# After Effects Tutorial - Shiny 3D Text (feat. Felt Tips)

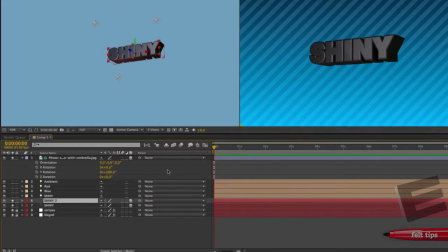(16:34)
So what I'll do is I'll make a second one, and I'll parent it to the first one.
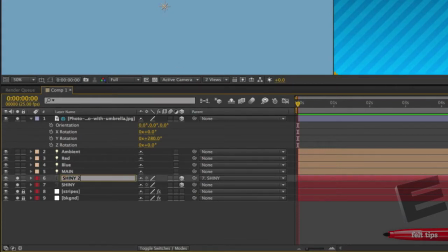(16:38)
We can even put just put inner here, so we can distinguish it. I'll turn the other one off for the moment.
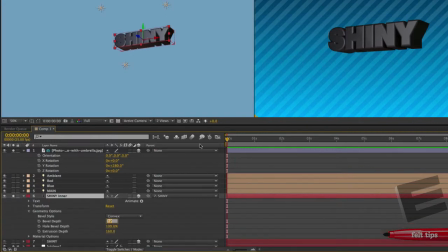(16:47)
And just first of all, on the old geometry, we probably want to have a bevel of about 2, just to make it rather kind of smaller. We will put our extrusion depth to 180, and you can see that it just extrudes at the back.
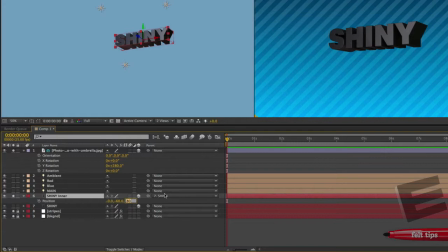(17:01)
So what we then also need to do is just to move that text in Z to compensate. In fact, it should just go forward like that.
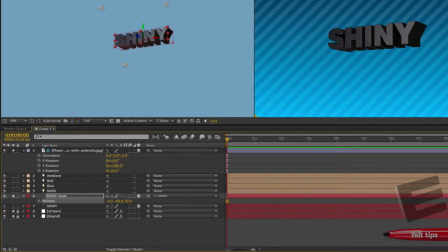(17:14)
Because we extruded an extra 20, we move it forward 10, and it should, if I haven't miscalculated, stick out at the front and the back. We'll see.
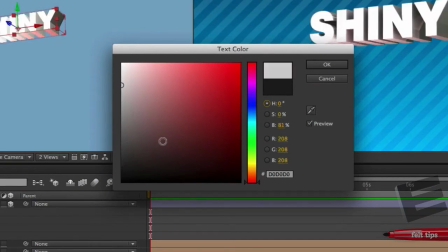(17:24)
But what I'm going to do is, as I suggested before, I'm going to make a white text that's maybe somewhere around 200, like that. Or we could even just go the same. We could do 225.
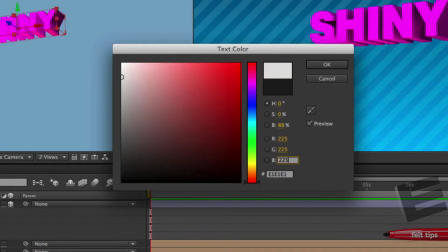(17:37)
That would be the same distance from the top as the black text is from the bottom.
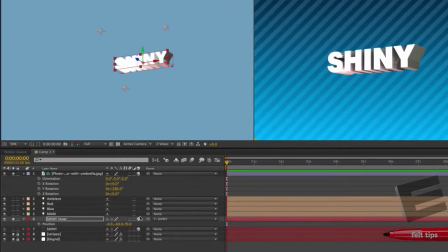(17:41)
You can see that's kind of overexposing, but we can actually arrange that a little bit more inside the material options.
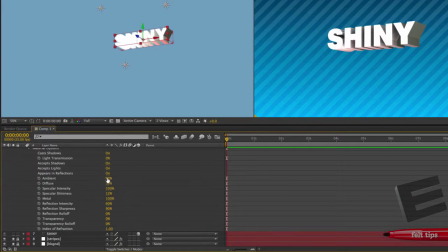(17:49)
So what I'll do in the material options first up is just come along and I'll turn the ambient and the diffuse both down, and that should just make it a little bit less kind of full on, although we're then getting somewhat dark on the sides.
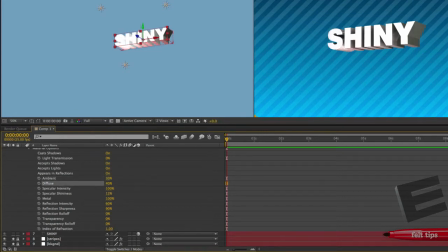(18:04)
So perhaps it's better actually if I leave those two up a little bit and actually bring down the specular intensity quite a lot. Something like that. And even the reflection I will be inclined to bring right down.
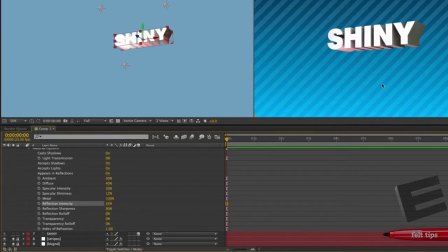(18:22)
Let's leave it there where it was. I like the effect that the reflection was having on the diffuse. So in actual fact, let us go down like we said before.
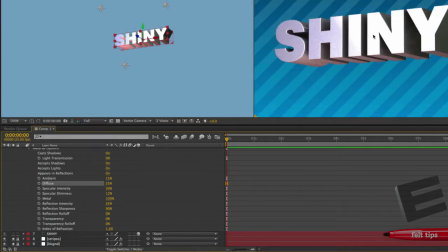(18:32)
And our white would look something like that. I'm tempted to go down just a touch further, so we're not getting this kind of overexposedness here. Once again, you can see the fine balance that's going on here. That I'm trying to get the text sort of overall white, but not so white that we can't see the detail on it.
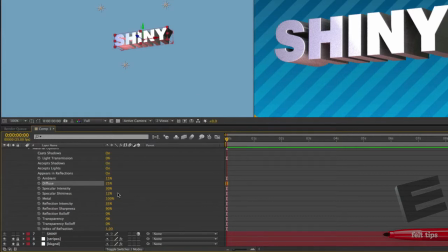(18:50)
White text is actually quite difficult. Let's just take the specular intensity right down to about 15. And let's take the reflection down to pretty much 0. Tell you what, we'll leave a little bit of reflection. And then we'll just try and do the rest with the ambient and the diffuse.
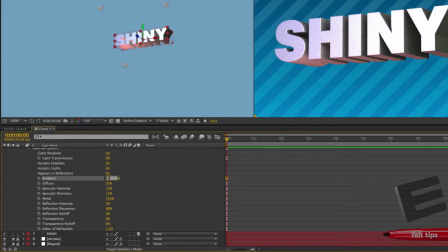(19:07)
Now the ambient's very even and we kind of want evenness, so perhaps it's a good idea to turn the ambient up a bit and the diffuse down a little bit, something like that. Hello, I mistyped. Something along those lines. That's feeling a little bit better. We could even go just up a touch more, maybe not.
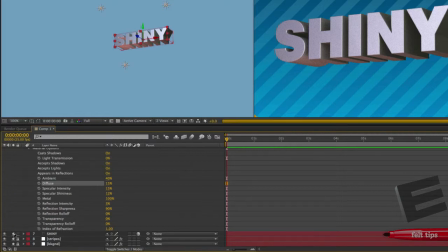(19:27)
Tell you what, it's time to turn on the surrounding text and see. Oh, that doesn't look too bad actually.
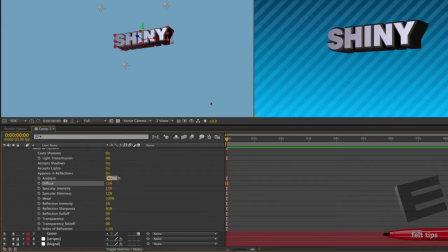(19:34)
That looks pretty good. A little bit on the glossy side. Let's just perhaps go up a nice little nudge on the old ambient. You can see that's making the whiteness of it feel a bit more sort of uniform. We'll go down just a little bit on the... there we go.
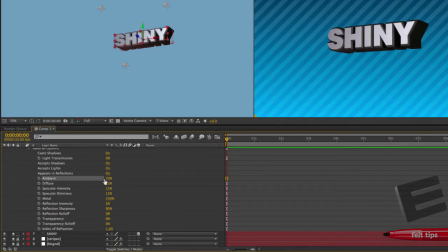(19:50)
That's kind of... That's working all right, actually. We can come down on the old specular intensity a bit because we are seeing these kind of edges there. That's good. If anything, it's feeling a little bit dull, a little bit too grey. Let's turn the ambient up to 100. See how that feels. That feels pretty good.
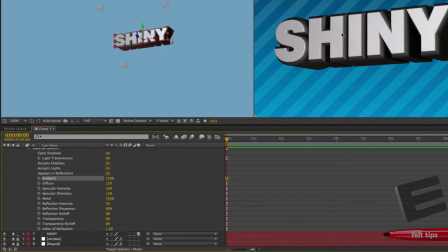(20:10)
It feels like that the inner text is kind of plasticky compared to the sort of outer text, which should be a bit more shiny.
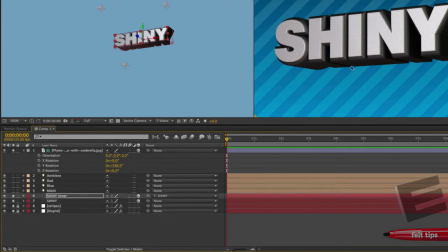(20:18)
The outer text, of course, is a little less shiny because we're dealing with a much softer bevel.
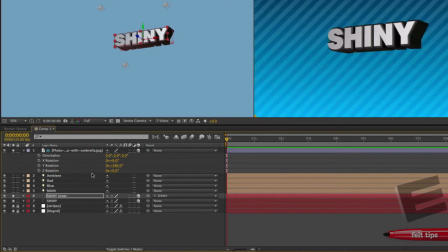(20:23)
You could actually work around that a little bit more, but that gives you the basic kind of principle of what we're trying to achieve here.
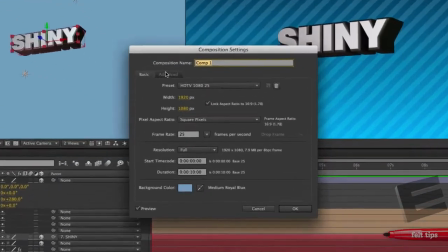(20:30)
And what I'll do is, just for a final view of it, we'll come in and we'll turn the old ray tracing quality up to something like 6.